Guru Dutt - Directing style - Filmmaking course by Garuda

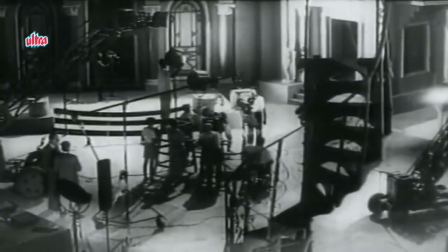Hello guys, today we will analyze the techniques of a genius filmmaker of Indian cinema.
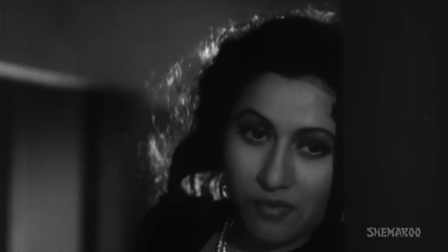Why his style is so different, so deeply moving and original, that it is very relevant to all the filmmakers even today.
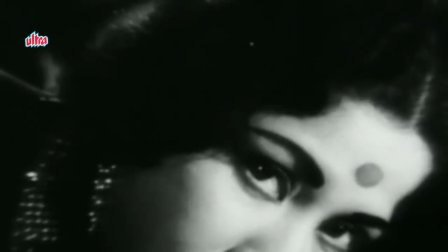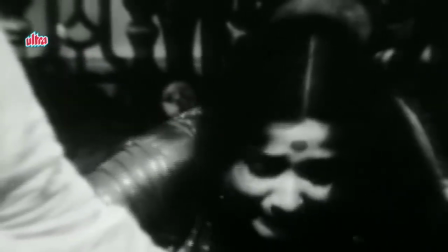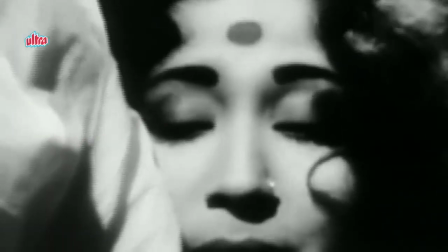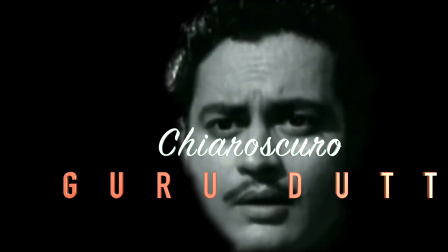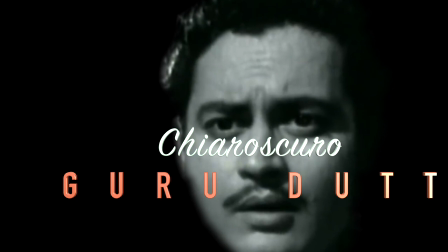The first thing we'll look at is use of light and shadow. Chiaroscuro is an Italian painting technique of using light and shadows to create volume and depth.
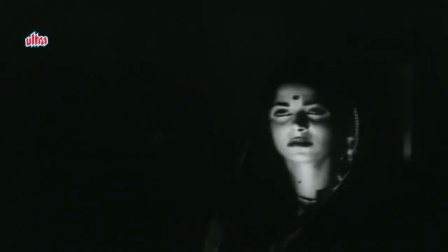When you add a low-key lighting in cinema or a dark background
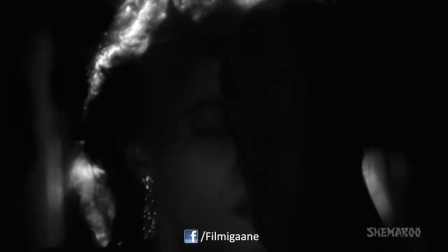it creates the intense dramatic effect which is seen in Gurudath's movies.
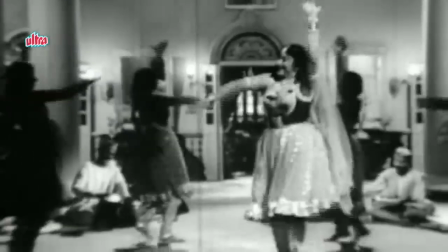Along with this cinematographer VK Moorthy Gurudath preferred using shadows and low-key lighting
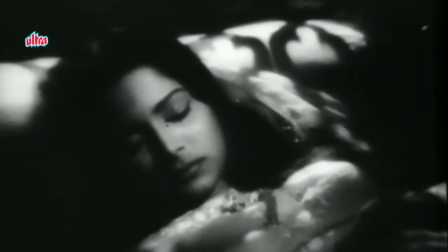to create an intense mood as opposed to using high-key lighting without any shadows.
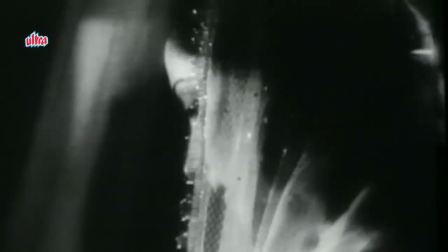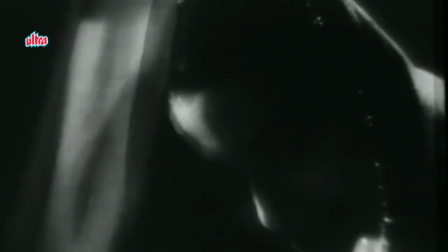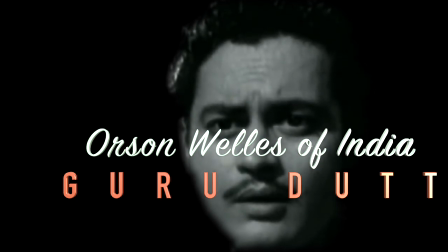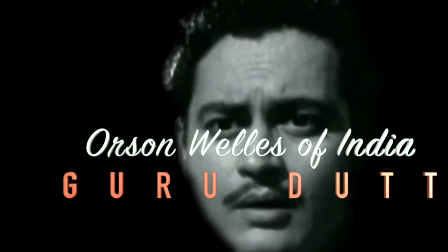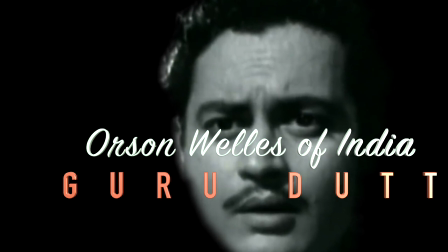The next thing we will focus on is the camera movement.
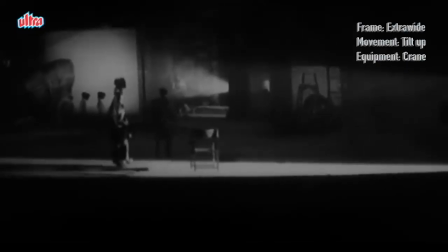Let us look at this epic song from his autobiographical film Khagas Ke Fool.
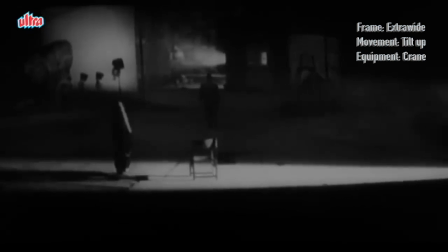The song is about confession of a forbidden love and the intense pain of separation.
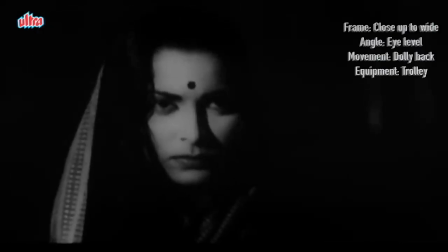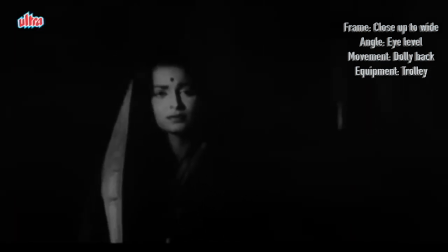The camera moves away from the characters to signify the distance.
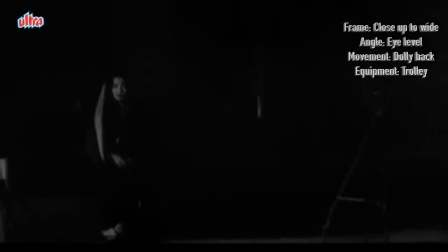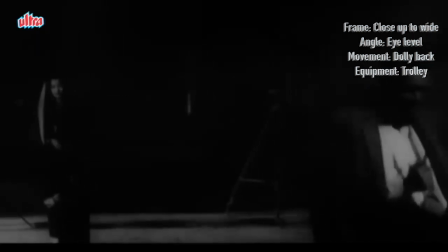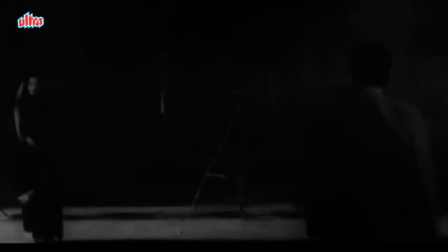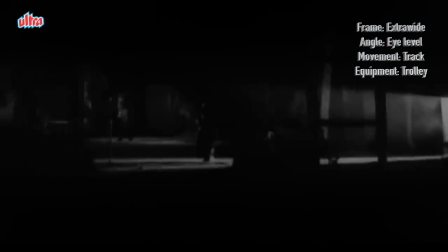The horizontal movement of the camera shows the shift from the reality world to the soul world.
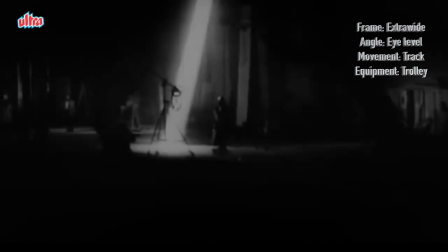The intense narrow beam of light which was created by using
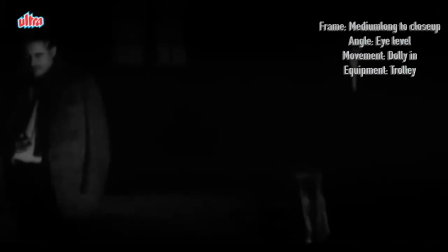sunlight and mirrors signifies a path where the souls can meet.
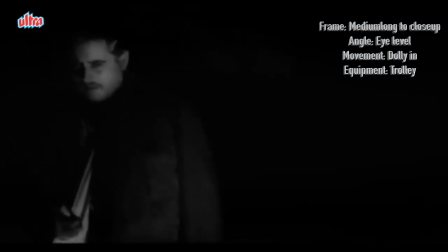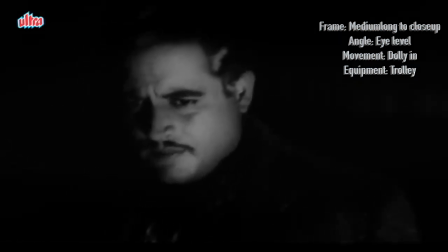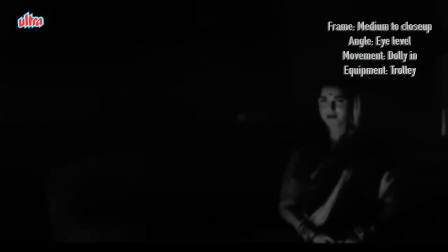The camera moving closer signifies that the souls want to meet.
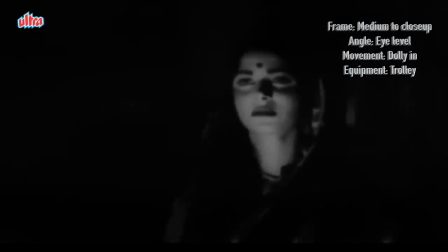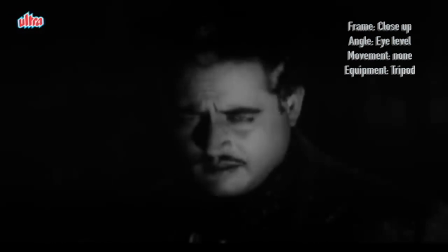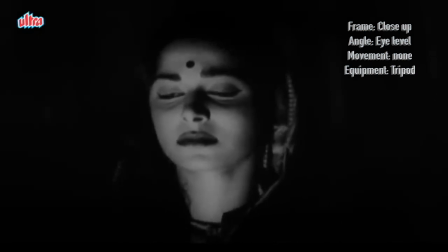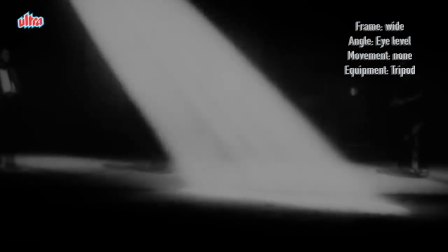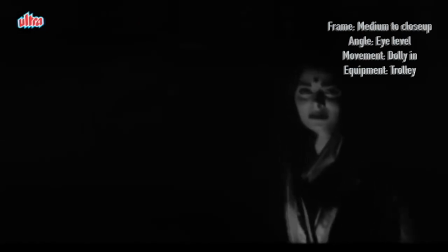This is beautifully depicted by the use of light, shadows and camera movement.